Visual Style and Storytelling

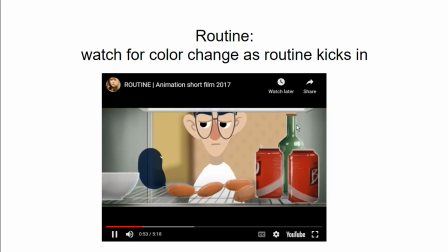(21:01)
Green and red are contrasting colors.
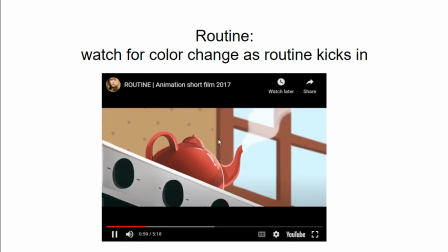(21:05)
But as it goes, you will start noticing the color change.
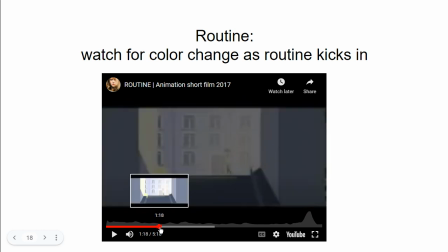(21:12)
So I'm gonna scroll through the story and you can watch it entirely.
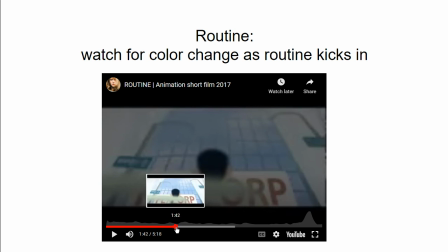(21:18)
So he goes around his life,
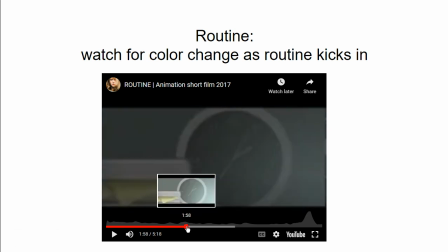(21:23)
and we already here somewhere towards the middle, we start to see less colors, right?
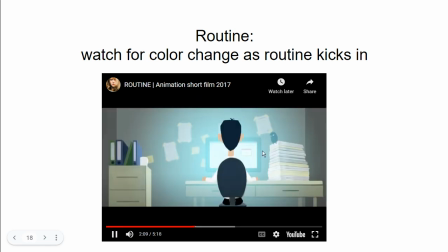(21:30)
It becomes more faded.
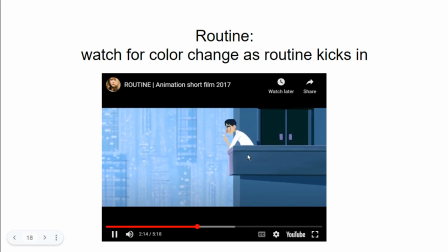(21:35)
The blues are lighter.
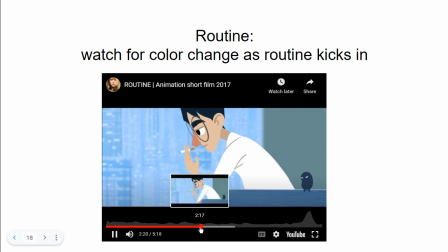(21:40)
There are no reds. There are still some warm colors, but
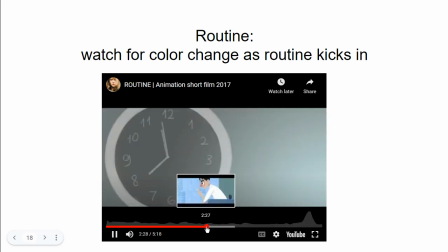(21:49)
as we move forward,
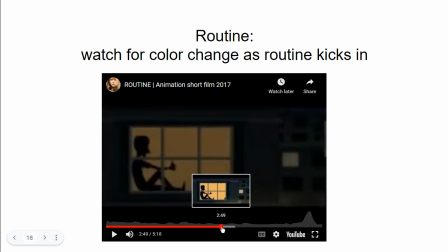(21:52)
the warm colors become less prominent, though they're still present.
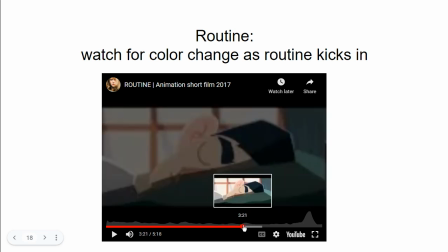(21:59)
And as we keep going,
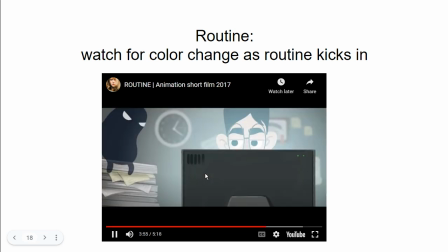(22:03)
now you start seeing, you see the colors here on the calendar, they're much less saturated,
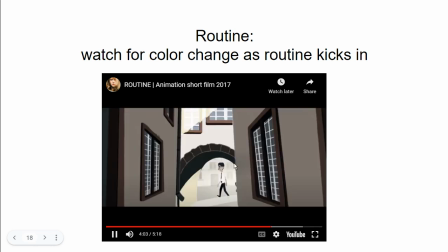(22:11)
and we see more grays, and we have that character that accompanies the main
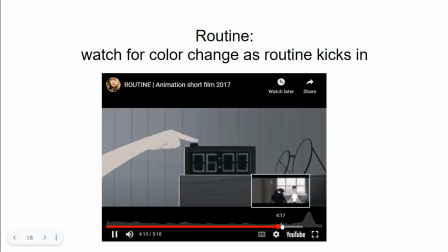(22:20)
protagonist, who represents the routine. And the character, of course, is gray, just like the story goes.
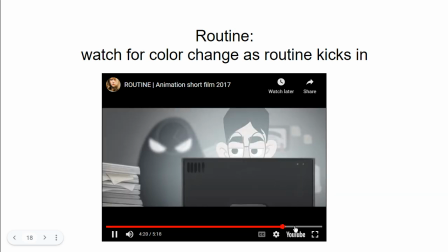(22:29)
The routine is gray, and we see less and less colors as it progresses.
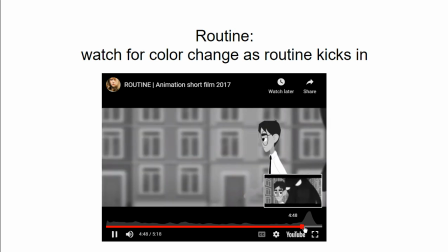(22:36)
And now it feels like a black and white film, right? So you can watch that entire story yourself.
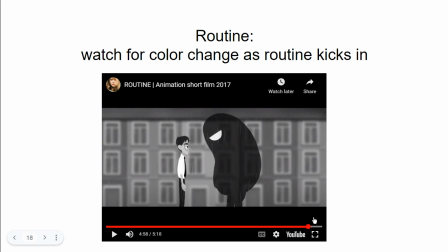(22:45)
I'm just gonna pause here on this last frame, and we basically see no colors. It's just grayness, and the routine has grown up from the little guy to a really big monster, right?
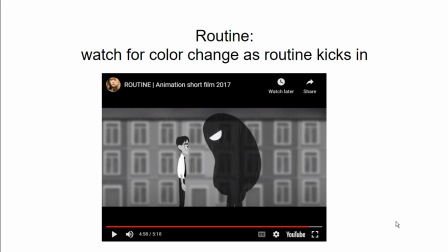(23:03)
I hope that gives you some ideas about the colors for your projects,
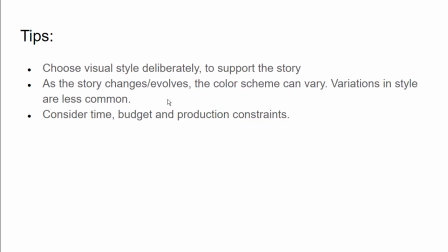(23:09)
and I just want to conclude with a few tips. So when you choose the visual style, you should choose it deliberately based on the type of story that you're trying to convey.
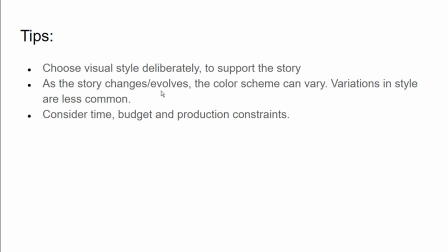(23:24)
And as the story changes, the visual style and the colors can change. The variations in colors are more common. The visual style sometimes changes, but usually it stays the same throughout the story with
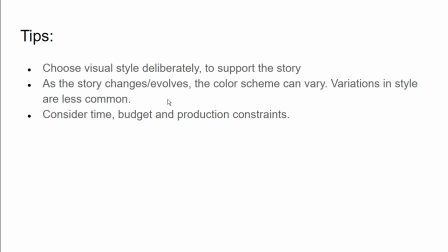(23:46)
some variations. You might have, for example, a dream sequence where the character sees the reality different, and it's okay, for example, to use a different style in certain circumstances.
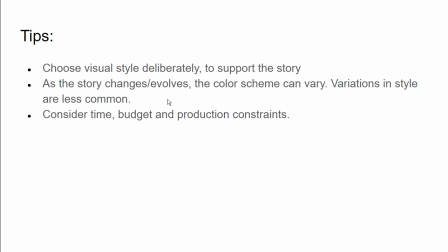(24:01)
But overall, as you tell the story, you want the audience to feel that it's still the same story. So you have to be very careful about the changes in visual style. However, the changes in color are much more common, and we have seen it in that routine example.
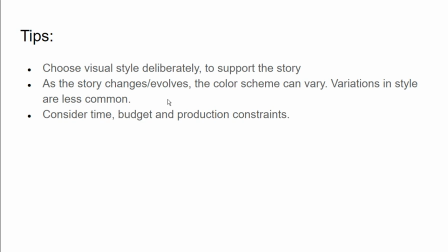(24:19)
And when you choose the style for your idea, you also want to be mindful of how much time you have, what are your tools available. You might want to do something big, but maybe it's just out of scope and out of budget.
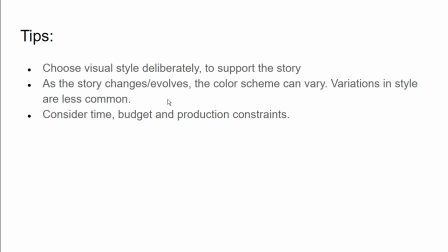(24:37)
So there are many ways to create beautiful stories, and we have seen that little girl with just black lines, right? That was enough to communicate the concept, and it looks beautiful. So it doesn't need to be grandiose 3D
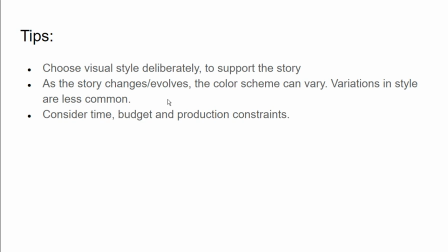(24:55)
animation to make the audience feel for the character, or whatever you want to convey in your story.